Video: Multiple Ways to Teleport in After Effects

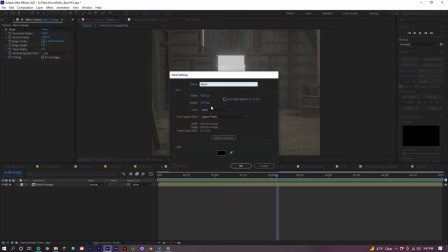251s
Now let's create two solids, one white and one black, and let's put the black solid on top and keyframe a mask from the top of the screen to the bottom to reveal this black solid.
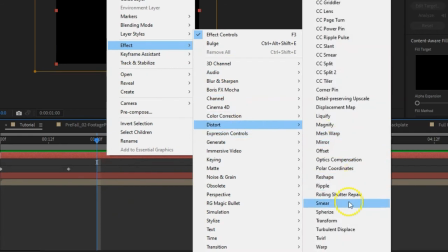259s
Now let's add a turbulent displacement effect to our black solid and make the amount 650 and the size 12.
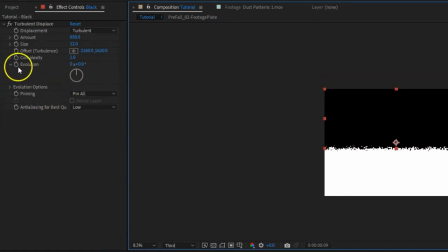265s
Now let's add a time expression to the evolution. To do this, hold down Alt and click the stopwatch on the evolution option, bringing up the expressions key.
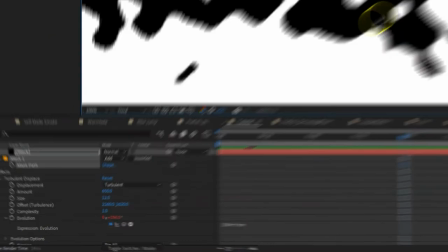272s
Then type out 100 asterisk time. What this does is give some life to our displacement as it flows down. We can adjust this number too to adjust the speed. The lower the number, the slower the speed, the higher the number, the higher the speed.
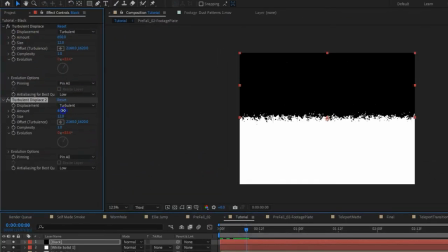282s
Now let's duplicate that turbulent displacement effect and adjust the amount to 230 and the size to 56.
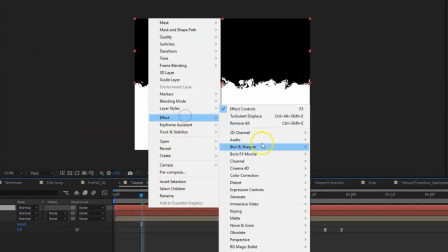288s
Lastly, let's add some Gaussian blur and finally pre-compose both shape layers.
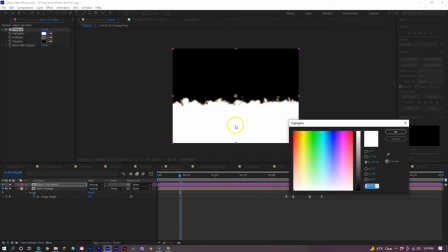292s
On our new layer, let's add the tritone effect, making the highlights and shadows black, and the midtones we can make whatever color we want for our effect.
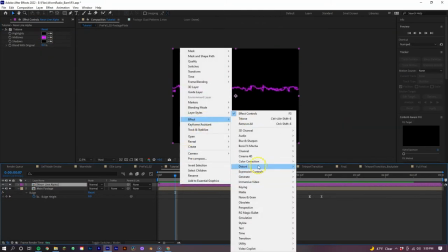298s
In this case, we wanted to make it purple. Now let's add our glow effects, having each new layer have a higher radius and a lower intensity. And with this example, we'll end up using 3 layers of the glow effect.
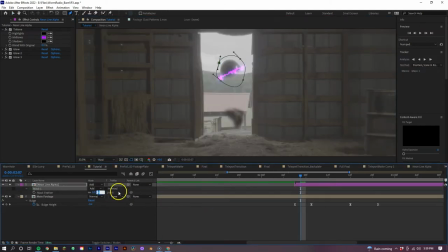307s
Next, let's make the blending mode add and begin to keyframe our opacity, position, and rotation of our effect so it follows our talent as she appears.
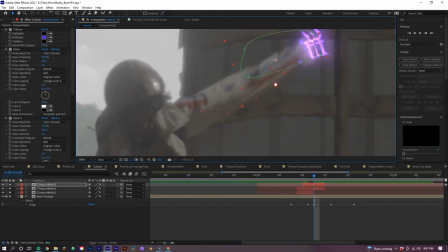313s
We want to also duplicate the layer and add them on her arms separately as well. After this is done, make sure you turn on the motion blur for these layers.
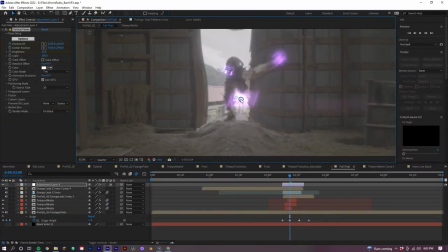320s
And for final details, just like before, we added the lens flare and the energy leaks just to bring everything together. And for a bonus tip, if you want to add a slight little camera shake, you can do this. Pre-compose your full composition and move to the frame where your subject begins to appear.
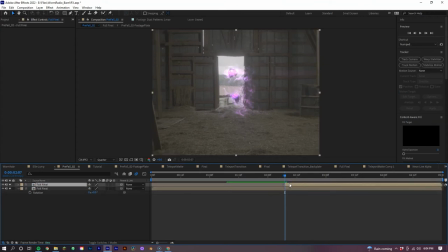331s
Duplicate the layer and cut off the beginning, then move a few frames over and cut off the excess.
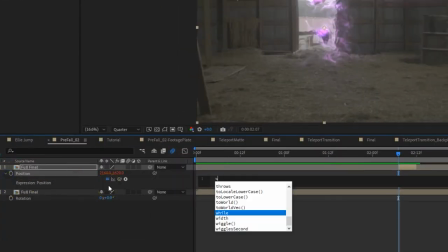336s
Then hold down the Alt key and select the position stopwatch and create a wiggle expression that is 55, 55.
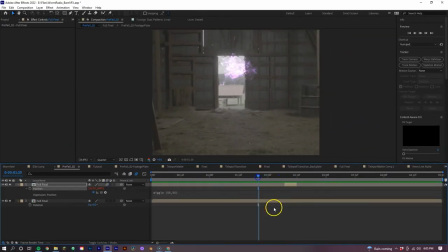341s
Turn on your motion blur and now you have a subtle camera shake.
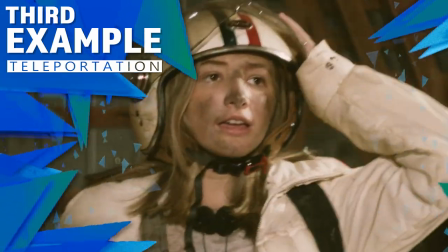So for our final example, we are going to be putting the viewer with our subject as they are teleporting.
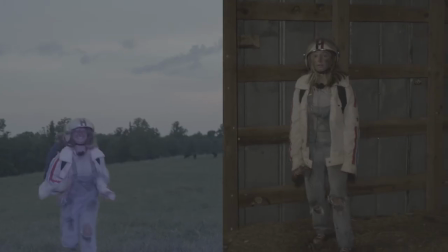355s
So in After Effects, let's make a new comp and add our 2 shots that we need to connect. You can see in both shots our subject are making the same motion, allowing us to connect the clips more easily.
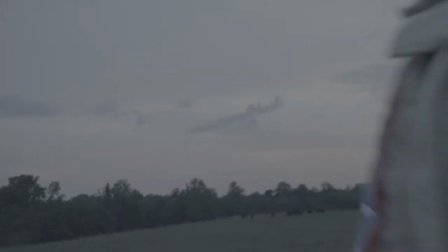363s
You can also see that in our exterior shot, she is lit purple to emulate the portal.
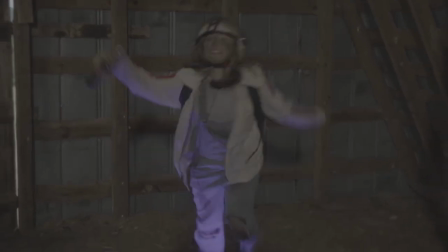367s
And in the interior shot, her legs are lit with a light on the ground to emulate the neon effect that we're going to be adding to her body. And I put that out there because, look, I know it's obvious, but when you're on set and you have the opportunity to light something to emulate the effect you'll be adding later, do it. Just please do it. You know why? Because I care.
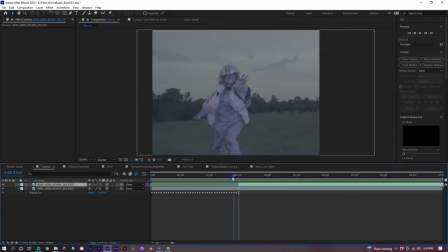388s
Now let's take our 2 clips and cut them together where our subject's body position matches most. And keep in mind, we didn't have to do this for this shot, but you may have to adjust the position and scale of one of your shots to better match this cut. So once you have that, keyframe a mask on the top layer and quickly expand it out, revealing the second shot.
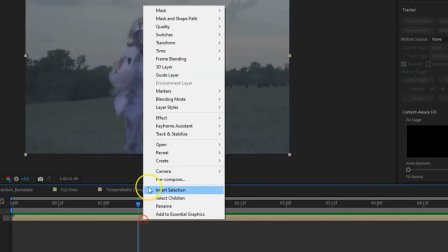403s
Make sure you feather out this mask and then pre-compose both layers. Now on our pre-composed layer, we are going to add the effect Optics Compensation.
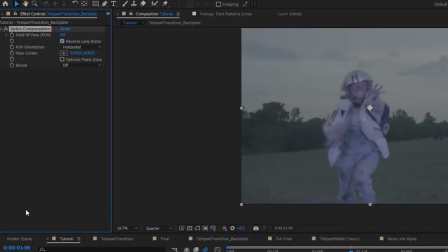410s
With this effect, make sure the reverse lens distortion is checked and set a keyframe near the beginning of our clip on the field of view option.
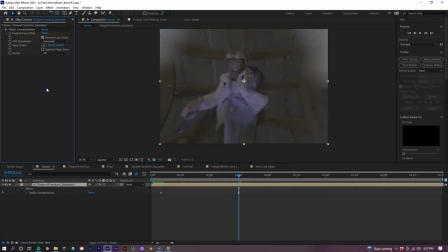417s
Now at the point of transition, set the field of view to 100, then just a few frames over, bring it back down to 0.
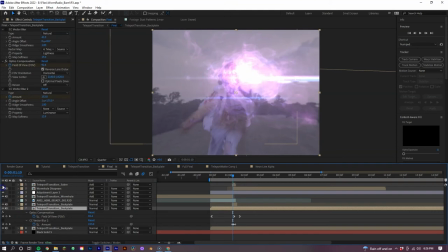422s
And lastly, just like we did before, we're going to add the neon strips going down our body as it's revealed, the lens flare, the energy leaks, and then also pre-compose everything and add a little bit of a camera shake. And that's it. That's 3 different teleportation techniques that you can do in After Effects. If that helps with your project, and if you end up using it for your project, make sure you tag me in it or send me the link. I would love to check it out. Make sure that you like, subscribe, hit that bell notification. And as always, God bless, and I'll see you in the next one.